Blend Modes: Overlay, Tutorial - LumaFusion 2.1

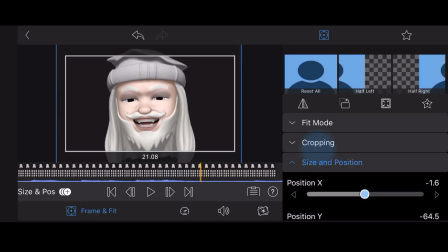[4:22]
Tap on the Frame and Fit tab and select the cropping section. Crop the video so only the face is shown.
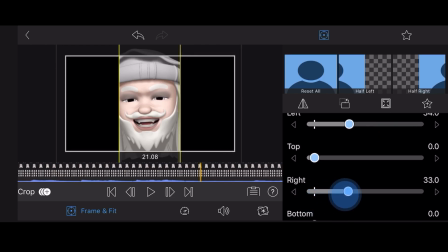[4:30]
Use round corners and a bit of edge softness to ease the transition between the face and the background.
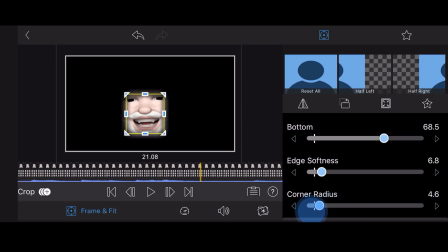[4:37]
Now tap on the Colors and Effects tab and add the original color preset.
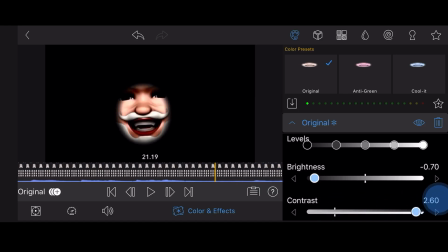[4:45]
Lower the brightness, increase the contrast, and decrease the saturation to get a grayscale image. Add the Gaussian effect and blur the face by setting the radius to about 9.
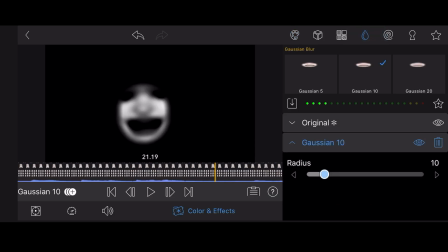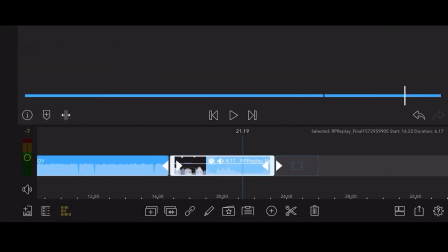[5:03]
exit to the timeline. This is how the face looks like now.
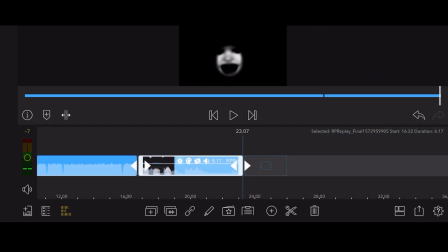[5:11]
The goal is to show the face as if it was made of water.
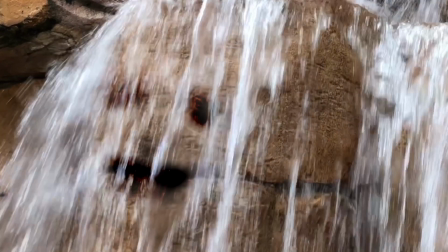[5:15]
This means that the waterfall is the image that you want to be favored, and based on what we've learned so far, it should be the base layer.
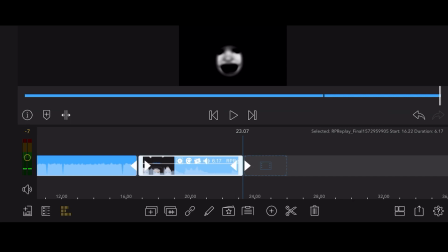[5:22]
This also means that the grayscale face is the pattern that will be used as a blend overlay on top of the water. Place the video of the face just above the video of the waterfall. Edit the video again.
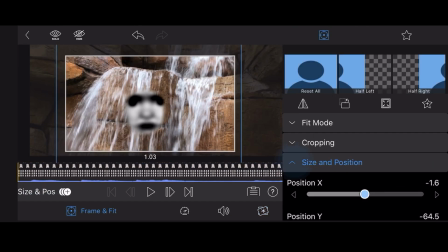[5:39]
Tap on Frame and Fit and scroll down to the blending section. Select the Overlay Belend Mode.
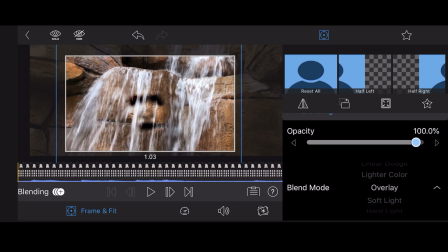[5:50]
Change the size, rotation and position of the face so it is located where the waterfall is. Tap on the Colors and Effects tab.
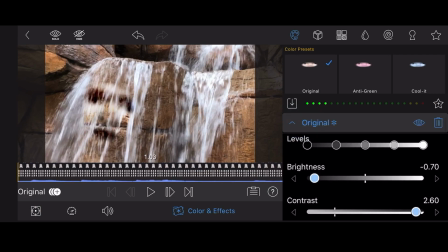[6:01]
Select the existing original preset and adjust the highlights and shadows, as well as the levels, to enhance the effect. To fine-tune the results, you can adjust the opacity setting in the blending section under Frame and Fit.
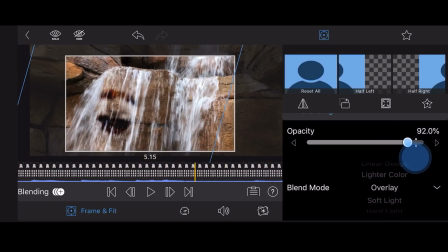[6:22]
This is how it looks like so far. Now, let's add some final touches. Tap on the Speed and Reverse tab and decrease the speed to 0.85x. The slight slow motion will look better with the flowing water. This will also lower the pitch of the voice, but let's lower it a bit more.
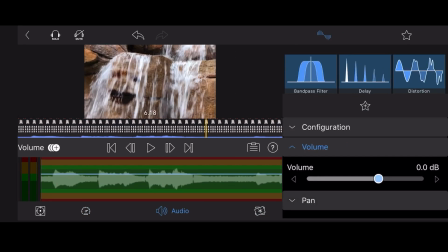[6:44]
Tap on the Audio tab. Select the Pitch Audio effect and slightly lower the pitch.
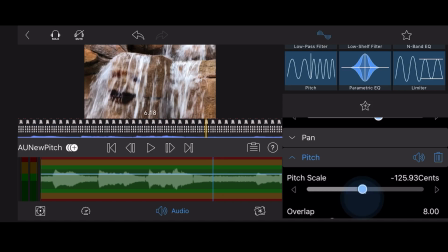[6:56]
Make sure you can still understand the words being said. Exit the editing screen.
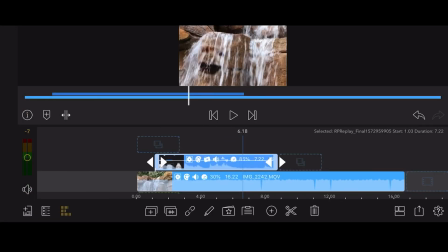[7:02]
Add a cross dissolve transition at the beginning and the end of the video with the face to enhance the effect of it forming in the water and later dissipating.
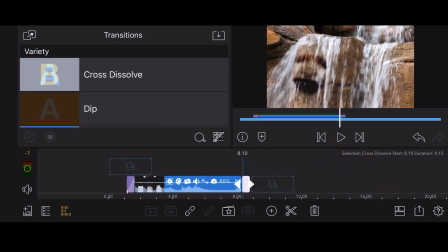[7:14]
After adding some sound effects, this is how the final result will look like.
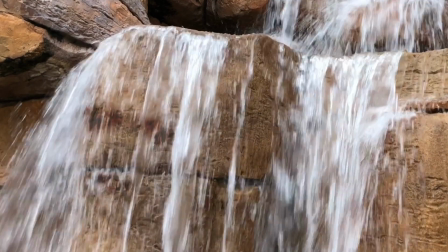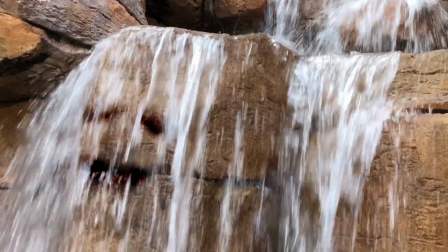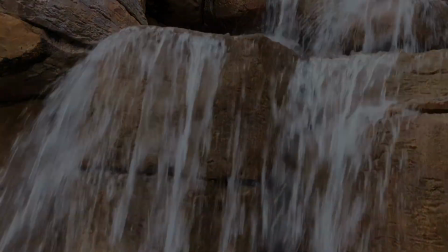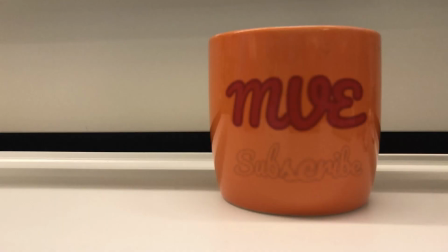[7:34]
So this is it for this episode. If you like this video, please consider subscribing to this channel, give it a like, and click on the bell so you are notified when I post new videos. Thank you for watching, and I'll see you in the next one.